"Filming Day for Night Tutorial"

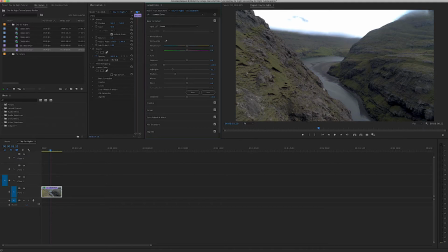250s
So if I reduce the contrast, I'm gonna make the image look as flat or as grey as possible. So if I pull the whites down, we can remove that clipping from the highlights like that. And it's looking really awful and boring and grey at the moment.
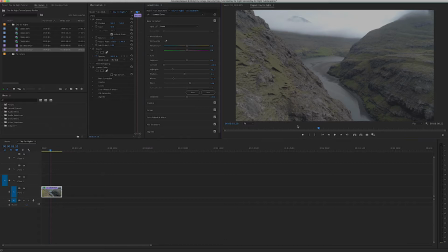267s
But what we're trying to do is remove as much of that contrast as possible, so it all looks like there's no light on it at all. It's all in the shade. What we can then work on is the colour. So during daytime, everything's kind of got more of a tungsten feel to it,
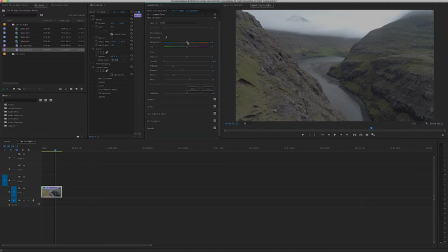287s
and then at night time the color temperature drops, so everything goes blue. You could do this in camera. You could shoot with a white balance it's a very cold white balance, like 2000.
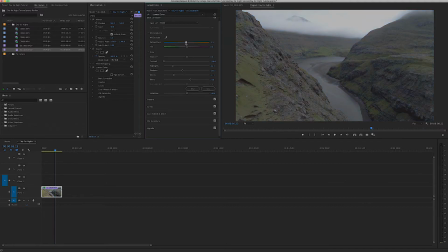303s
Or you can shoot in a normal white balance and do it in post like we are. So I'm going to shift everything towards the blue end of the spectrum. So now I've got a low contrast and a blue image, and I'm just going to play with the shadows.
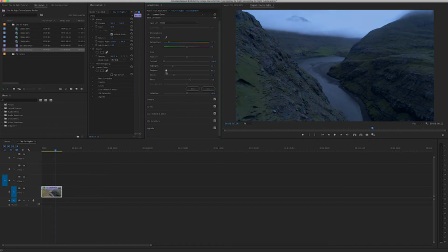320s
Already we can see, if I hide this effect,
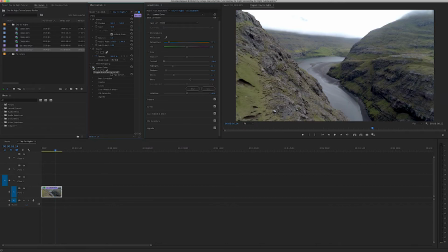324s
that's what we started with and that's what we're working with now.
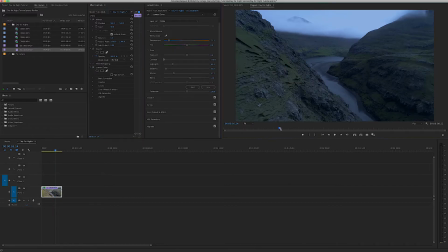329s
So as you can see, it's not perfect, because if it was really nighttime, these clouds wouldn't be quite so visible, they'd be a lot darker. I'm going to select the clip, hold down Command and C,
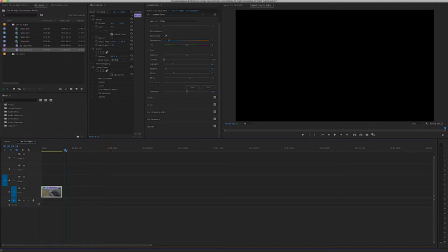345s
and then Command and V to duplicate it, and then I'm going to drag this duplicate over the top, so we have two exactly the same.
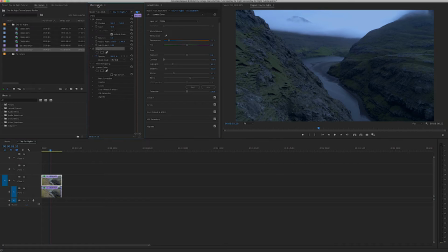355s
Under the opacity in the effects controls panel, which you can go to Windows and then effects controls, I'm going to press on the pen tool. So before I start though, I'm just going to zoom out a bit just so we can
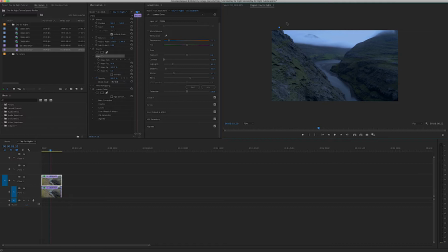374s
have some free space around the edges. So just with a single click, I'm making these points and I'm drawing a line. So I'm just going to be really rough here, but you can be as precise as you like.
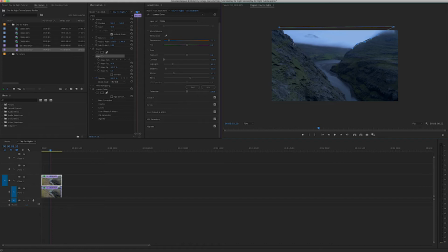388s
And I'm just going to go around the area of the image that's a bit too bright. So now we've cut this out.
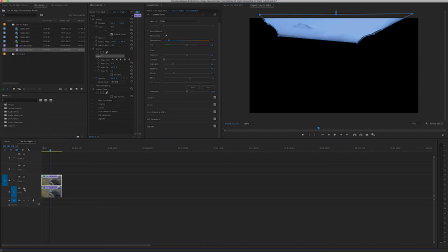397s
And if I was to hide the bottom layer, we can see that on the top layer, we've created a mask around the sky.
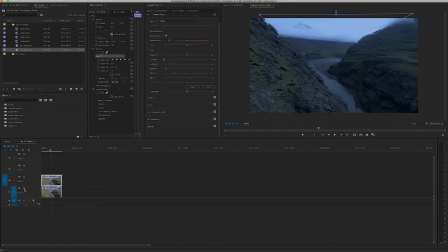406s
So what we can do now is we can affect the color on this top layer, and it's just going to affect the area that we've cut out. So we can make it a lot darker.
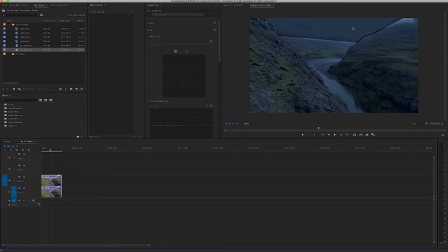421s
That's good, but the problem we have is obviously there's a very sharp line, and that completely ruins the effect. So under our mask, we're going to go down to Mask Feather. You can drag this out and you can read it. We're going to increase our Mask Feather.
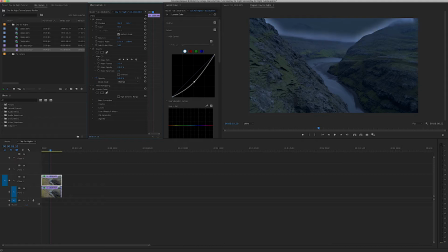438s
I'm going to feather it by quite a lot, but now it's shrunk the mask, so I'm going to go down to Mask Expansion and just expand it, and we're just going to play around with these. It's just a case of finding the right settings that work for your shot. Every single shot
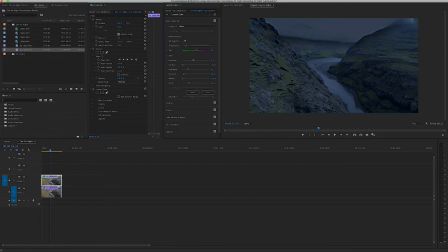457s
requires different settings, so there's no point copying my settings exactly as I go through this, because every shot has its own unique challenges.
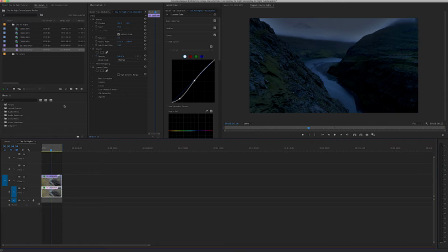469s
Okay, so once we're happy with our settings, we want to go back onto the mask, and we're going to ensure that as the clip plays through, our mask stays in the right place. If I press on this stopwatch here, toggle animation,
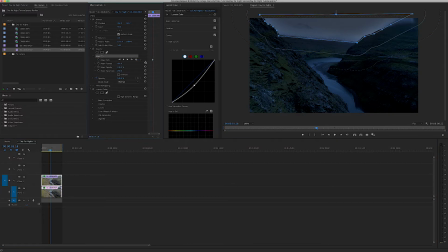487s
that's going to record the position of the mask during this point in time.